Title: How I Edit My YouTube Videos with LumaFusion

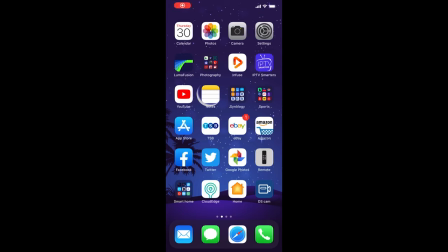[0:01]
Hey everyone, so today's video is going to be a behind the scenes look at what goes into the production of some of the recent uploads that I've actually done. So the main application that I actually use for editing my videos is LumaFusion.
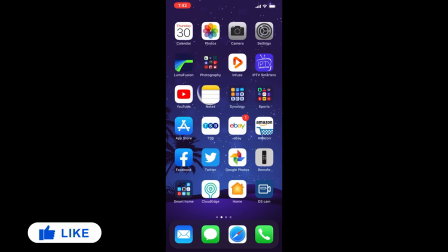[0:17]
I have uploaded a couple of videos directly through the YouTube app without doing any editing but that was generally towards the start of the videos that i actually posted and that was more so to actually test to make sure that the videos
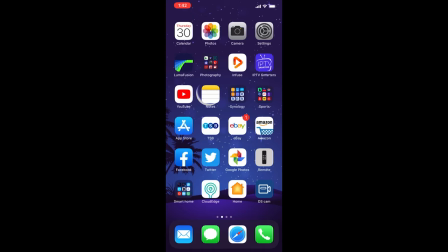[0:32]
would actually upload in 4k rather than 1080p the youtube application in the past i believe used to be restricted to 1080p uploads and you had to actually use a computer to upload the way i've been doing mine everything has been done on my phone so i've used the camera
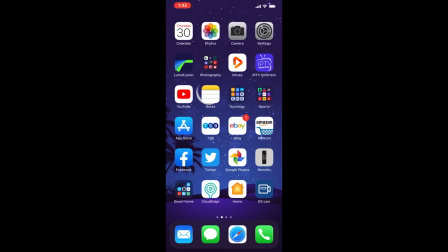[0:51]
app and Filmic Pro to actually shoot the footage and then I've gone into LumaFusion
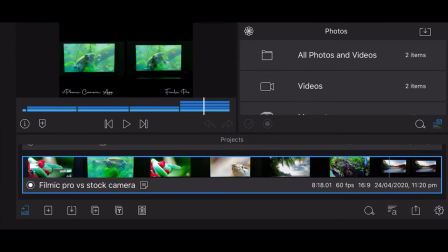[0:56]
and actually editing there. This is LumaFusion and this is the layout that I generally use it on so because I'm doing it on my iPhone I'm using it in landscape just to try and give me as much real estate as possible.
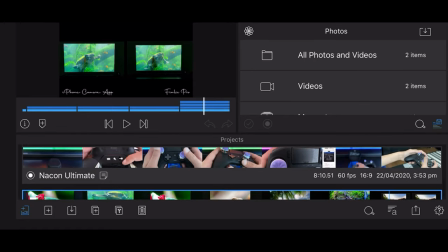[1:12]
These are some of the projects that I've uploaded recently.
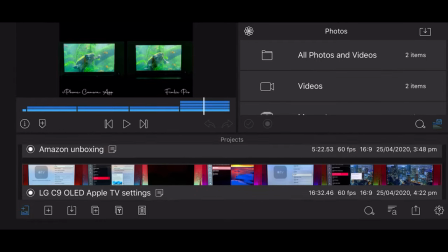[1:15]
I've kept them about just to just to give you an indication in terms of the different types of editing that I've actually done on various
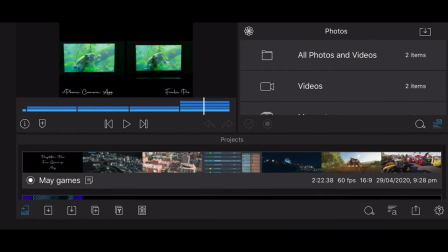[1:24]
videos and what I'll do is I'll just quickly go through some of them and just show you what what you can do what you can achieve
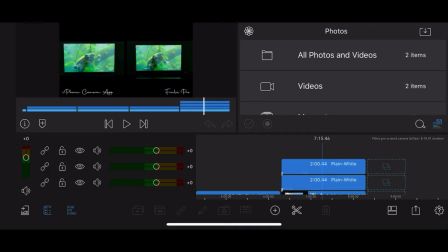[1:32]
so this is the actual main page so if you want to actually edit a video you basically just click into it so
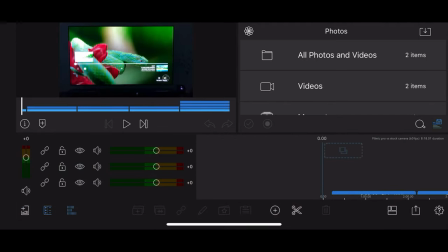[1:41]
what we'll do is we'll start with this this one that I've not
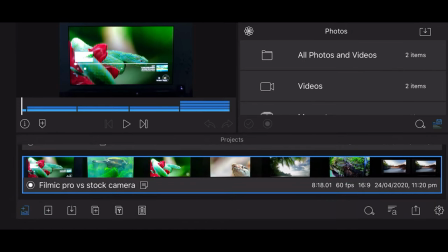[1:46]
sure if it gives you a date on here yeah so it was 24th of April when I actually started this one and this one was basically
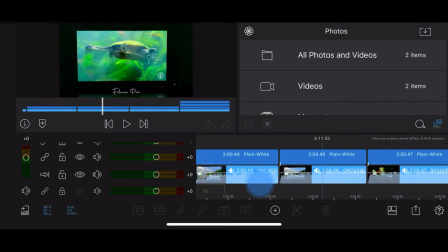[1:55]
a comparison between the iPhone stock camera and Filmic Pro so
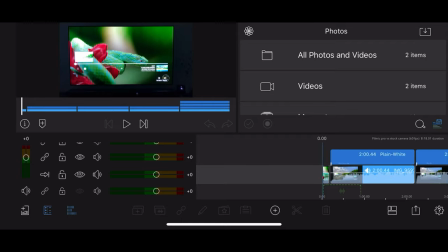[1:59]
essentially what I've done is there's
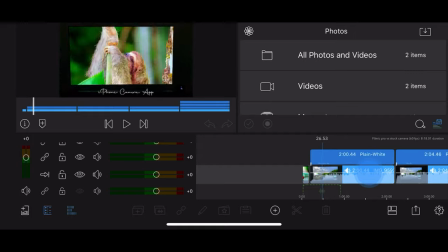[2:04]
a little bit of an intro there and then I've got I've
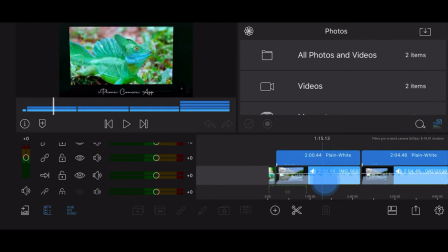[2:13]
got the main video which is here and then I've got obviously the text layer on top of it now the good thing about LumaFusion or LumaTouch as it's sometimes referred to in the App Store as well is that you can actually have
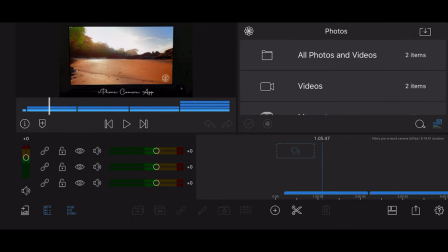[2:28]
I believe it's six video layers as well as up to
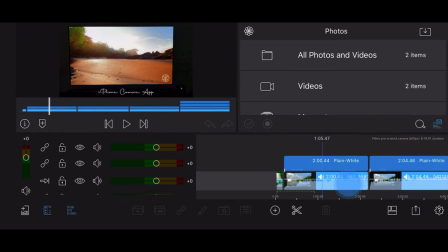[2:32]
like 12 audio layers as well so as you'll see down here,
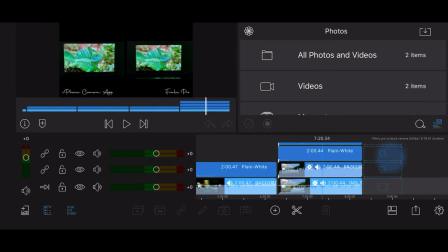[2:38]
at this point I've actually got two video layers and two text layers, or essentially they all come under the same thing, but it's four layers that I'm actually using here to actually
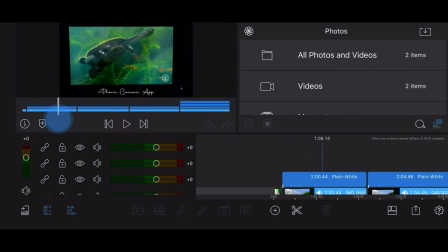[2:50]
produce the video that I want to produce.
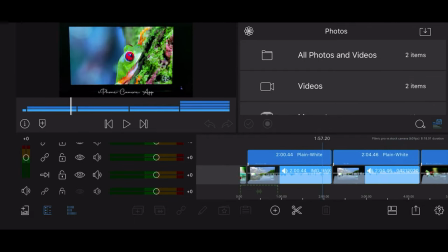[2:53]
But essentially what this does is it gives you a lot of flexibility in terms of making your videos look slightly differently. So obviously this is your generic kind of just standard video pasted into
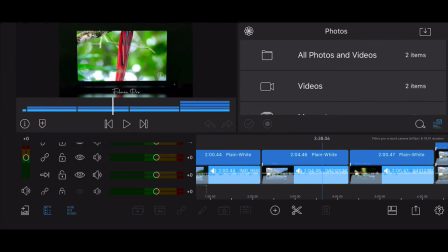[3:05]
the timeline maybe with a bit of text on top of it that's floating and
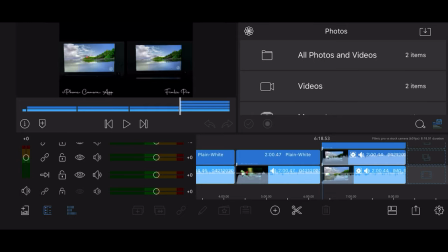[3:09]
then further down is when I actually get to the side-by-side comparison with this particular video I wanted to actually put them both in full screen first just to give you an indication and then obviously get to the side by side depending on the screen size people
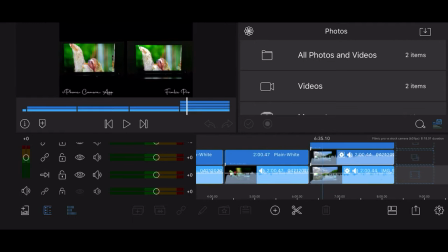[3:25]
are going to be using the side by side might be completely useless if you're using it on a phone because you're just not going to be able to see any type of detail in there. If you're on a TV, however, obviously this side-by-side is more useful because you can actually, if you've got a big screen, then you will actually be able to have a look and see the differences between them.
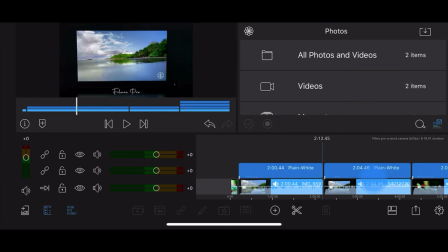[3:47]
Now, with both of these clips, what I actually tried to do, and with most of these kind of comparison clips,
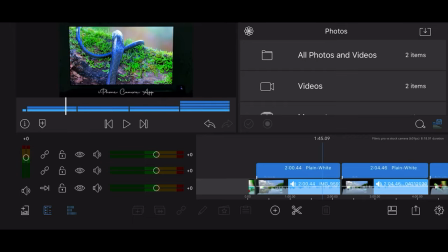[3:53]
I try and film them to the same sort of duration.